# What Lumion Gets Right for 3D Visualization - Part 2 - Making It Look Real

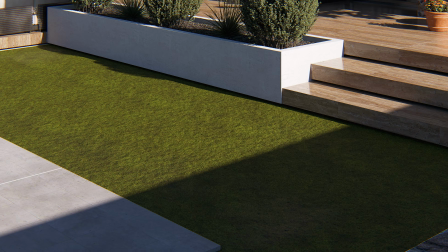You see what this does? The grass is coming up through the soil layer. It looks like real grass growing out of real ground, not just a flat grass texture.
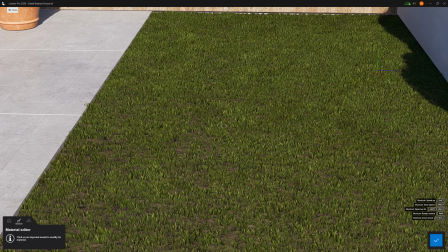This is especially important when you are doing close-up shots or when the terrain is a key part of your composition. That 2 cm separation makes all the difference. Next up is surface imperfections using decals.
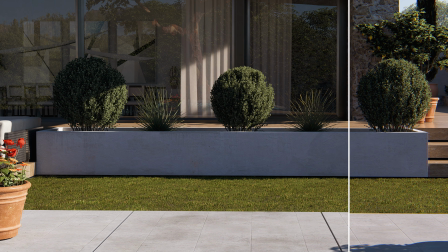These add micro detail and break up texture repetition, which is crucial for large surfaces like floors or walls.
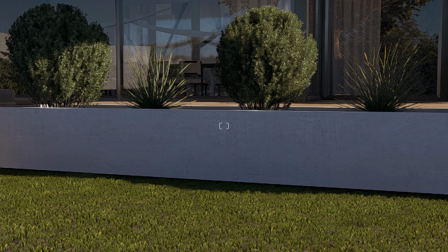Let me show you what I mean. Look at this wall. The material is good, the texture is high quality, but it's too uniform.
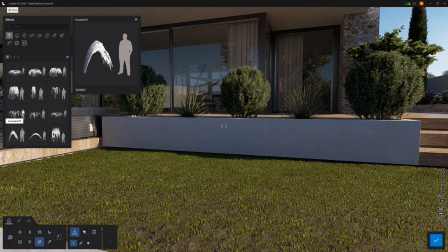This is where decals come in. I'll go to Effects, then Decals. Now, you see this section called Wall Paint?
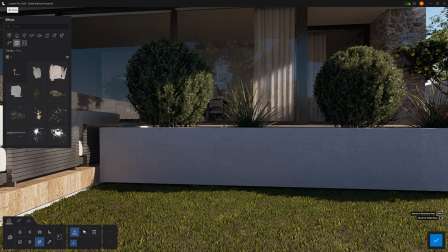This works great to give some variation to this wall. I'll select one and I'll just start placing them across the surface.
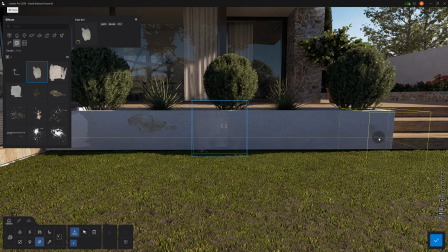This creates areas that look cleaner and areas that look more worn.
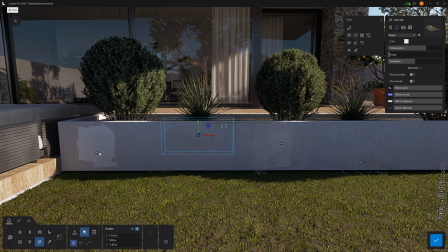It breaks up that repetition. And I can layer multiple decals.
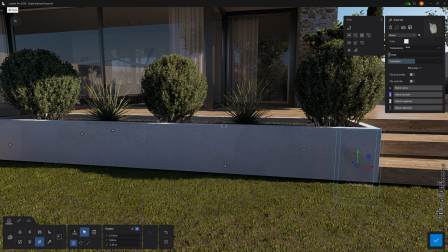Maybe I'll add some subtle stains here, maybe some dirt accumulation in the corners.
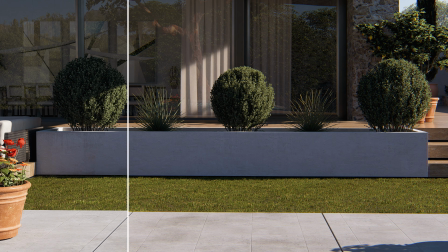And you see how it looks much more realistic. And by the way, if the selection of decals Lumion has is not enough, you can import your own custom decals.
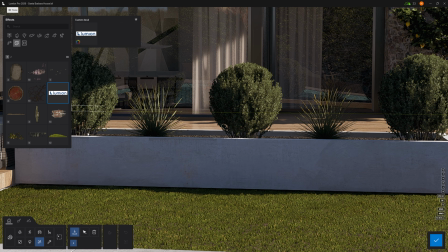You click this Lumion logo here. Now, on the top right corner, I can import textures.
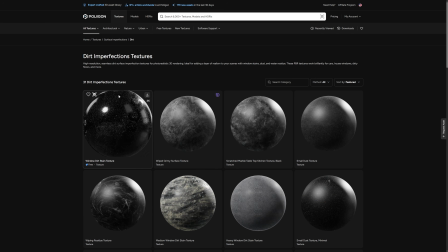I've downloaded some imperfections from the Polygon website, which has a great source of textures for decals and also PBR materials.
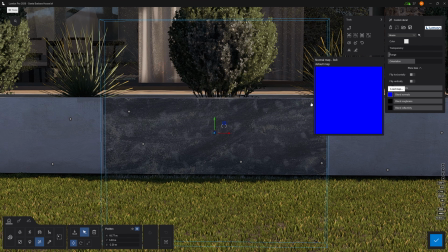I'll leave a link below. Now, back in Lumion, I import the texture, adjust some of the values, and I have custom decals ready to use.
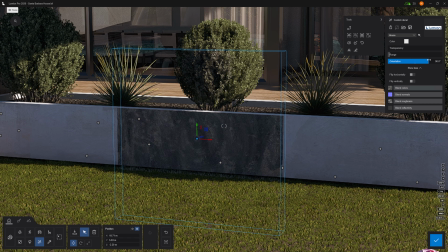This layer of detail, weathering, edges, the two-layer terrain, and surface imperfections, this is what takes your materials from good to photorealistic. We are already moving to effects now, but this one is great for showing seasonal variations.
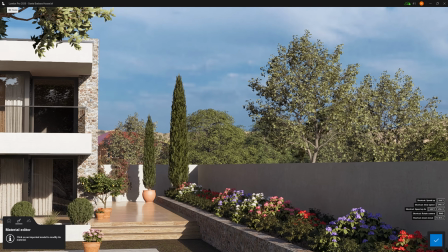Let's say you have a scene with lots of trees and vegetation.
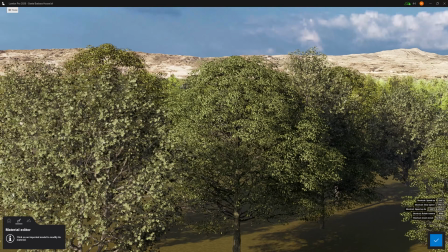All green looks nice, represents spring or summer. But what if your client wants to see what it looks like in fall?
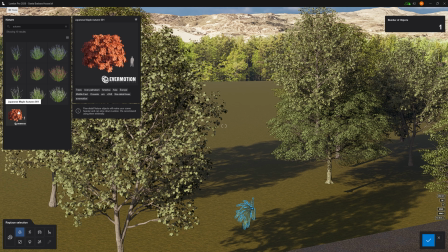You could replace every single tree in your scene with autumn versions. That will take forever.
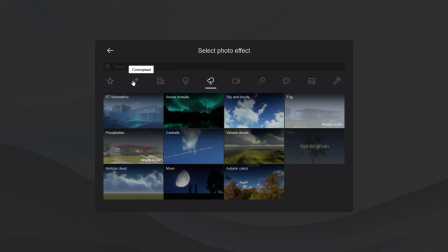Or you can use the autumn effect. I'll go to effects and I'll add the autumn colors effect.
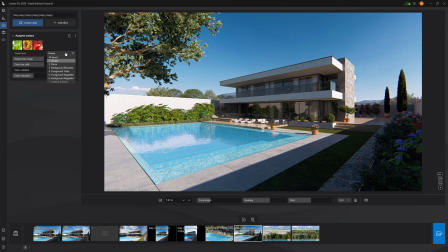Now in the settings, I'll change this from selected layers to all layers, so it affects everything. There's already presets. If you want a more beginning of autumn, you can select this yellow.
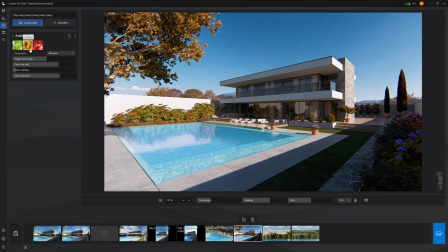Or if you want a more pronounced effect, you can pick the red one.
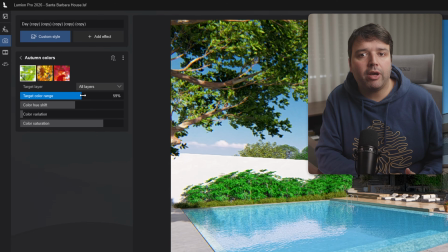Besides that, I like to use this effect to quickly add color variation to my vegetation,
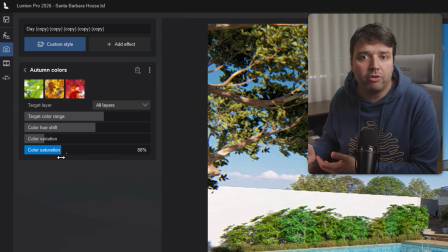since nothing has exactly the same color in nature, and no tree or bush looks exactly the same.
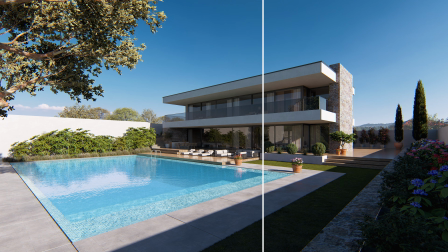Look at this before and after adding this effect. It makes a big difference. This also works great for animations. You can even keyframe this effect so the scene transitions from summer to fall over the course of the animation. A really powerful tool.
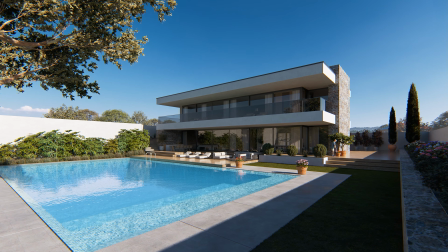Alright, so that's part 2, making it look real. And in part 3, the final part of this series, we are going to bring the scene to life.
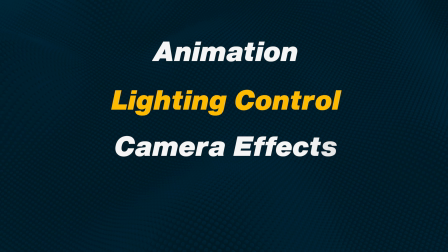Animation, lighting control, camera effects, and how to deliver everything to your clients. So make sure you are subscribed and hit the bell button so you don't miss it. And let me know in the comments which of these material effects do you use the most. Were there any you didn't know about?
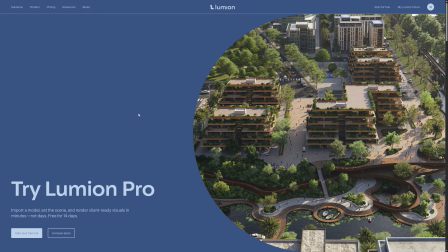And by the way, if you don't have Lumion yet and want to get started, you can get a free trial.
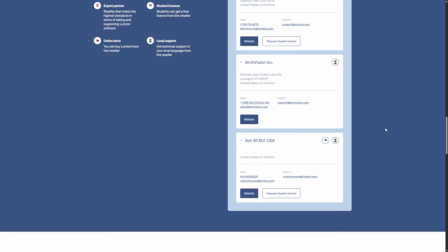Students get Lumion for free as well. I'll leave all the links below. If you want to master all of this and more, check out my Lumion Render course.
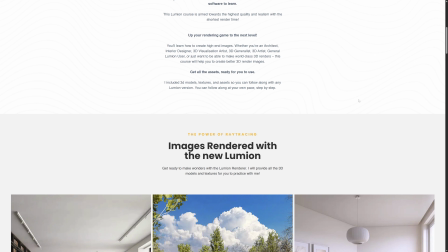The link is in the description below.